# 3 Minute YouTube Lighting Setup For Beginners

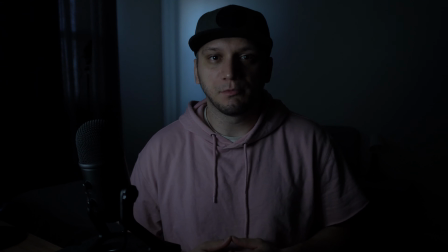Coming up in this video, I'm going to show you how I set my lighting up. To make a scene like this, go to this. Hey, what's up everybody, the name is Amel, and if you're new to the channel, consider subscribing if this video helped you out in any way. Listen, doesn't matter what type of content you create on YouTube, one thing that can make or break your videos is proper lighting.
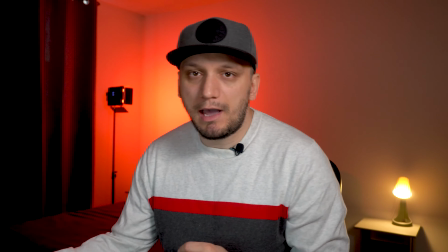Lighting can completely change the look, feel and quality of your videos.
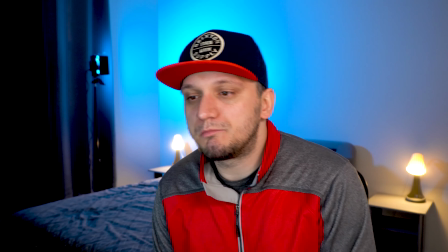You can have the best camera in the world and still would not produce great image quality without proper lighting. Let me show you how I set up my lights for my content on YouTube. The key light is the main source of your image and subject and should be placed at least at a 45-degree angle.
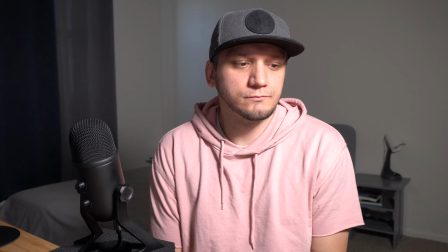The problem we face now is that the light is too bright.
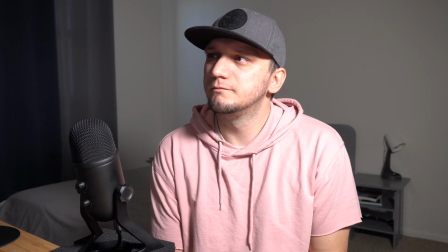To fix the problem, we can either move the light back from the subject at an angle, or we can dial back the brightness on the light itself.
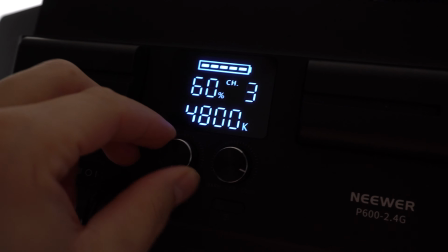The newer P600 LED lights have a digital display in the back that lets you really dial in the amount of brightness you desire.
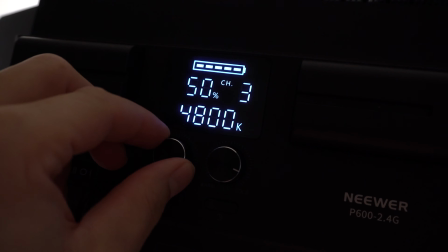I like to set mine brightness between 30 and 50%. By the way, if you want to check out the P600 LED lights, there's an affiliated link in the description for them. Another great thing about the lights is that you can adjust the color temperature as well.
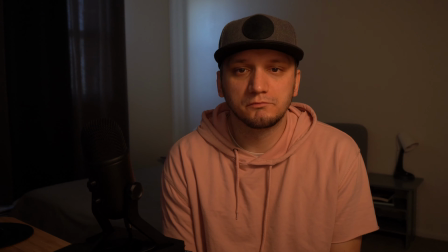So if your subject looks crazy orange, you can adjust the temperature and then just get your camera to match the same color temperature of the lights.
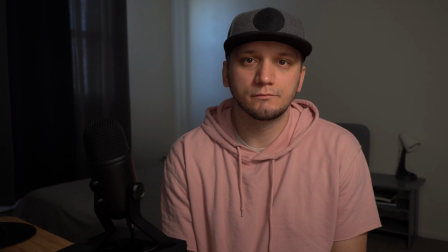To help minimize shadows on the face that the key light created, we need to add a fill light on the other side of us and dial down the brightness to a lower setting than the key light. In this particular video, since I am shooting next to a monitor talking to the camera, I simply use my monitor as the fill light.
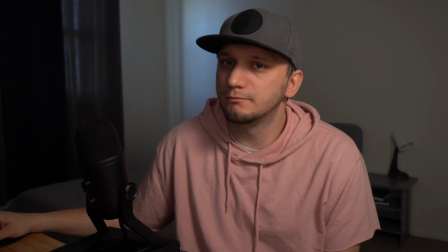It goes from this to this.
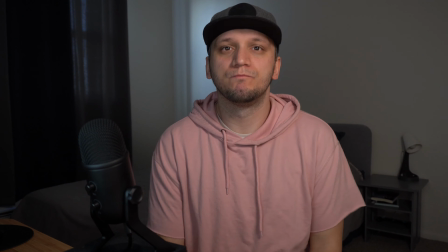If you do want to add an actual fill light, simply angle it to the side until you get a good balance of light and shadows on the subject's face.
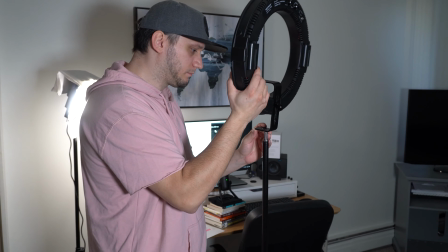Next, you could add a rim light. A rim light helps separate your subject from the background by adding some light to your subject's shoulders and head.
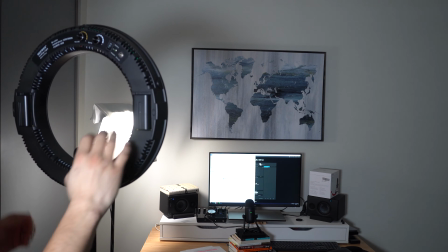Placement of the rim light should be to the side, higher up and angled down a little.
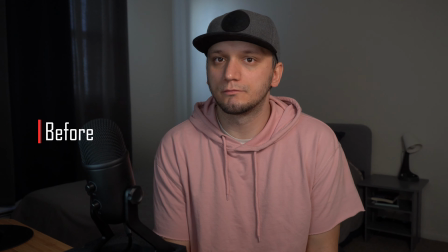Now, to make the image more interesting, we can add small lights in the background to create more ambience to the shot.
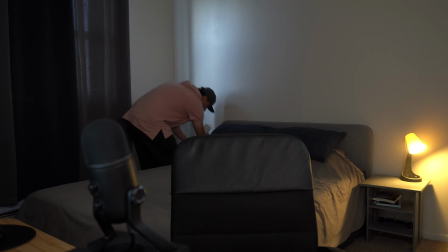I have these two nightstand lights that I turn on to create more character to the background.
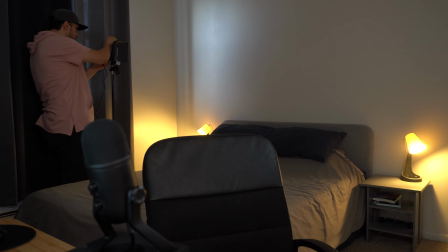Since I have a big white wall behind me with nothing on it, I use another light to light up the whole wall.
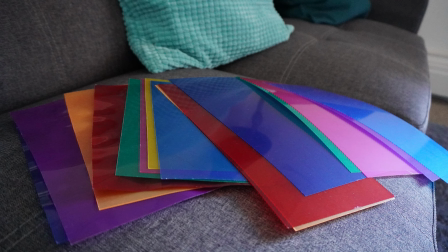These light gel filters are great. They come in multiple colors and fit the newer P600 LED lights.
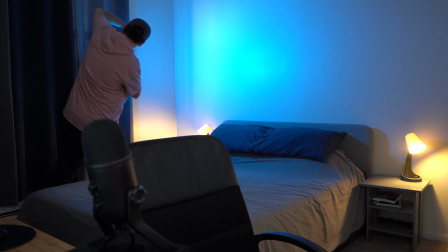You can pick any color you want and just go with it. I'll leave a link in the description for them as well.
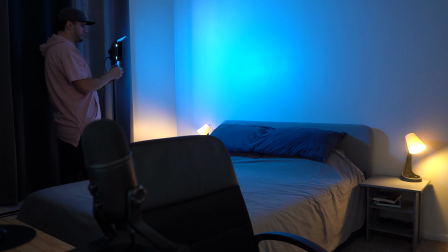Once I have the color I want, I simply take my P600 LED light and place it in the image so you can see it in the background.
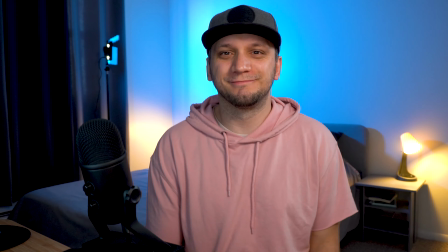Turn it on and adjust the light to light up the whole wall. That's all I got for now. If this video was helpful to you, please share your thoughts in the comment section and don't forget to subscribe. If you have any suggestions what I can do to make my lighting setup better, please let me know as well. Until next time guys, be safe out there and peace out.